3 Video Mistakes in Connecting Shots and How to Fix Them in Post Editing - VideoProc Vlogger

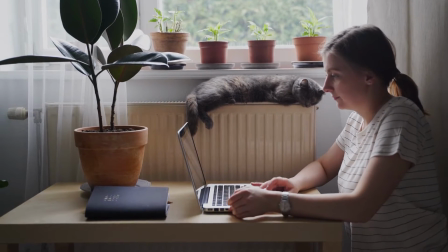0:00 When editing a video, it can be a big headache if you run into issues like poorly connected shots or mismatched frames,
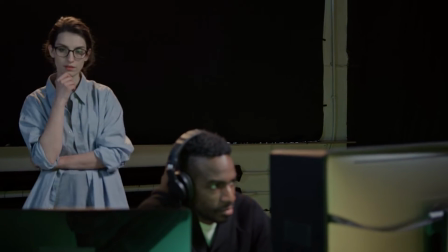0:07 because it will make your film look not professional and lack of quality.
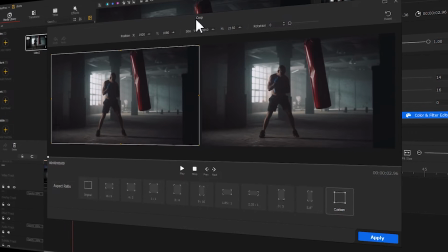0:12 And if you don't have time to film it all over, it is extremely important to add your footage with some post-production skills.
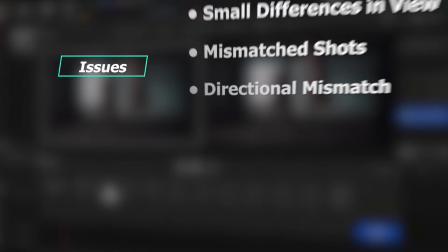0:20 Thus, in today's video, we'll show you 3 common issues and the ways to solve them.
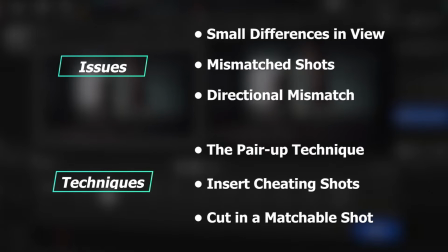0:26 If you're interested in this one, keep watching the video.
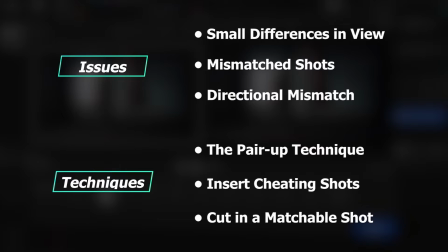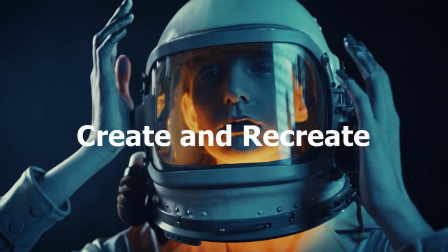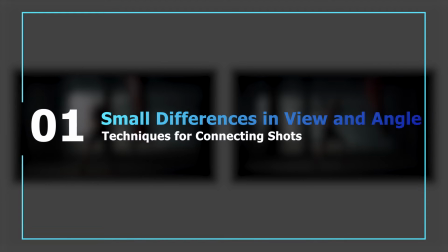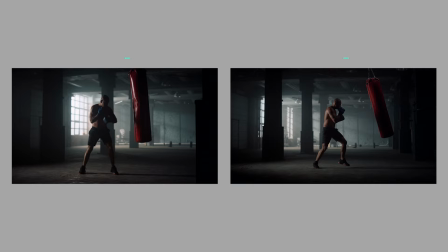0:46 First, let's look at these 2 shots.
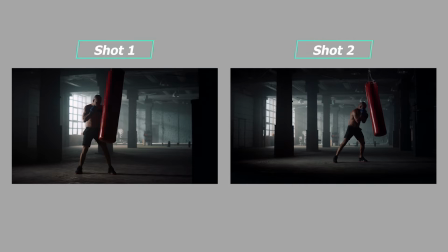0:49 They are both panoramic, and the angle of the 2 image does not follow the 30-degree principle, and the difference is very small.
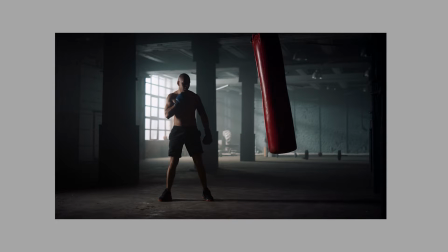0:57 So when you add these 2 shots together, you can feel that the image are much alike.
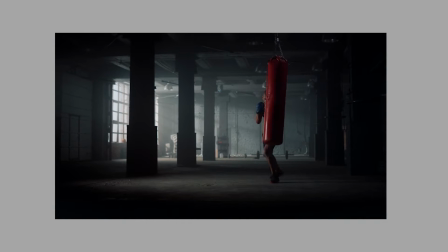1:02 Not only would there be a disconnect between the 2 shots, but also give the audience very little new content.
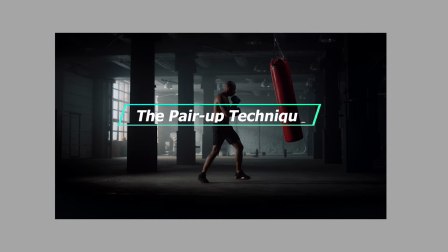1:09 And to fix this problem, we can use a pair-up template. Let's go to VideoProc Vlogger and give it a try.
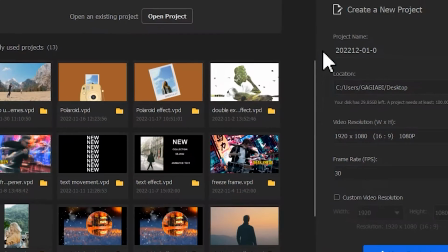1:17 Create a new project.
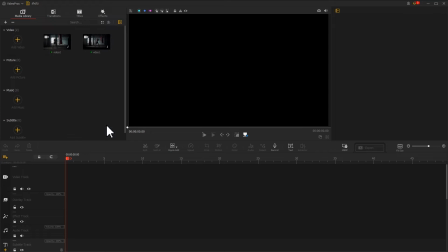1:22 Import the 2 shots together into the software. Then, drag them into the video track separately.
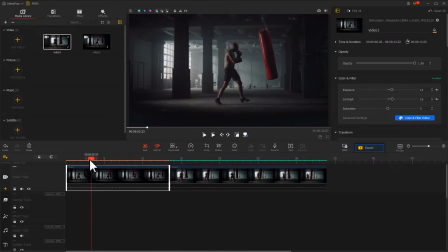1:31 Find the split tool. Click it to split the 2 clips. Make sure that the character's movements are well connected.
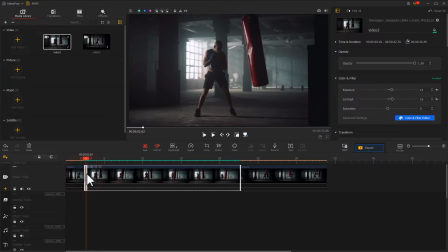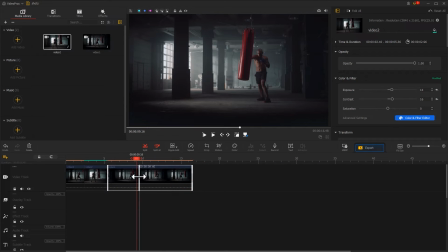Once that's done, we'll start using the pair-up technique, which means tweaking one of the shots or both shots to make them match as much as possible.
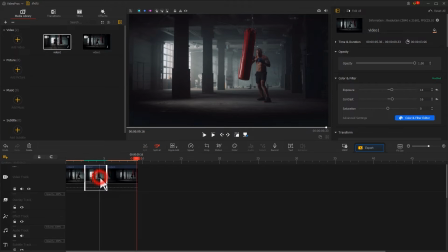2:03 So here I will choose this shot. Find a crop icon in the toolbar.
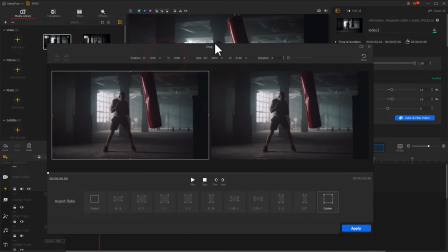2:08 Use it to adjust the view of this shot and create some change to the image. Here first, select a 16:9 aspect ratio.
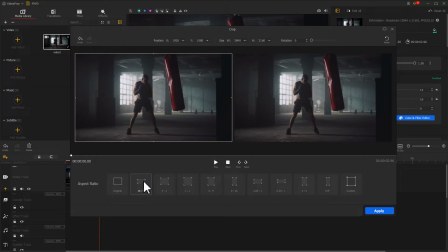2:17 Then use a mouse to adjust the size of the frame.
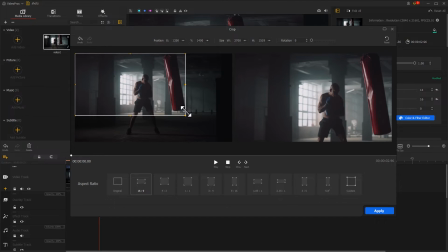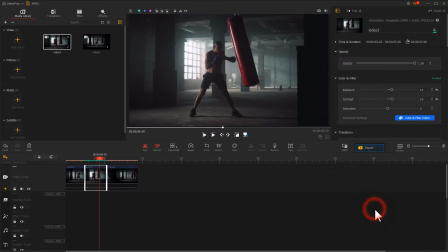2:26 Once you're satisfied with the adjustment, click Apply to apply the adjustment. Let's see the result.
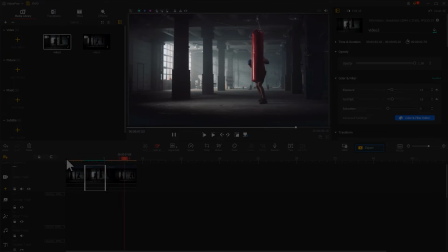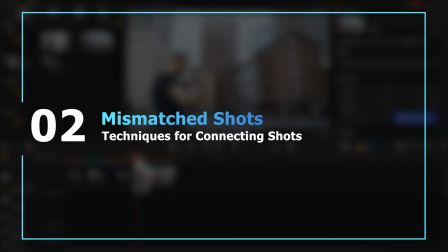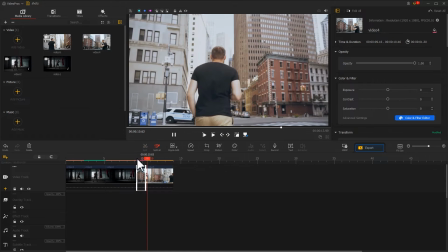2:48 Of course, sometimes the clip we added might be in a such a mismatched position, which can cause a sense of visual discontinuity.
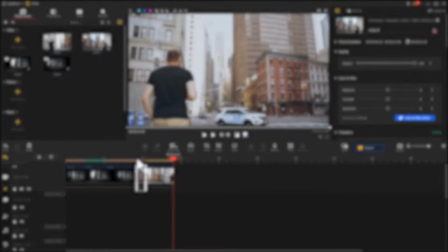2:57 In this case, we can insert a cheating shot.
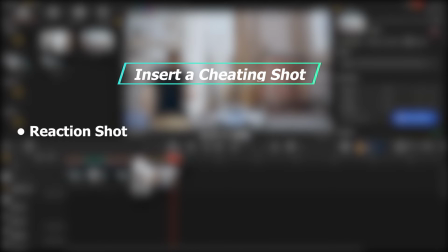3:00 A commonly used cheating shot can be a reaction shot, an insertion shot, or a point of view shot.
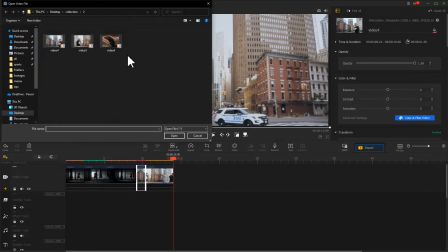3:09 Here, I will choose a point of view shot, import it into the software,
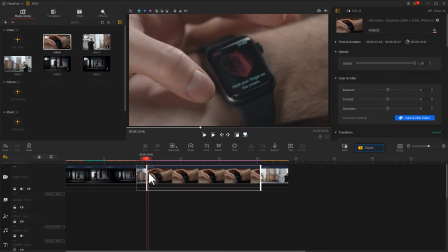3:14 and drag it onto the video track to insert it between the 2 clips. Add it and adjust it a little bit. This shot doesn't need to be too long.
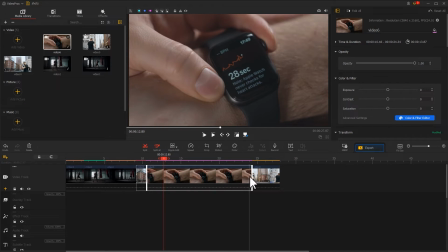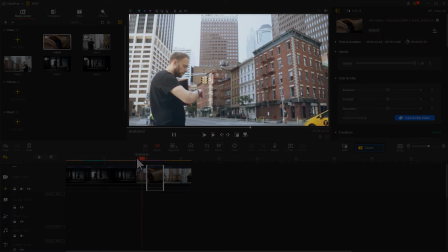3:29 Now, you can make the viewer focus on the watch while the man is pressing his watch, and then move on to the leg shot.
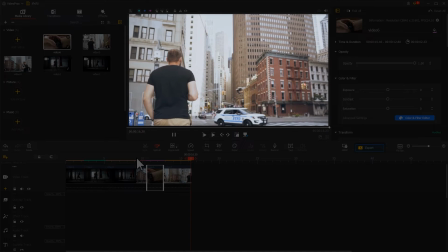3:38 This can help reduce the sense of mismatch between the shots.
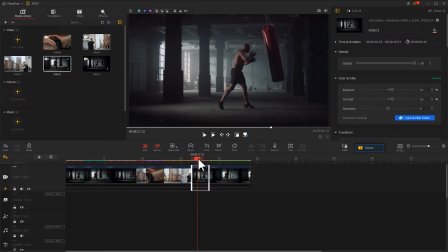3:43 Similarly, this method can be also used in the scenario mentioned earlier. For example, instead of using the pair-up approach, we can import a relevant reaction shot
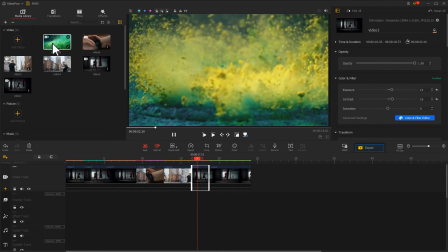3:55 and use it to show that the character in the frame is hitting hard. This way, we can complete the transition.
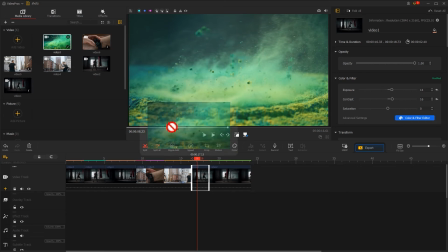4:04 Drag it in between the 2 boxing videos.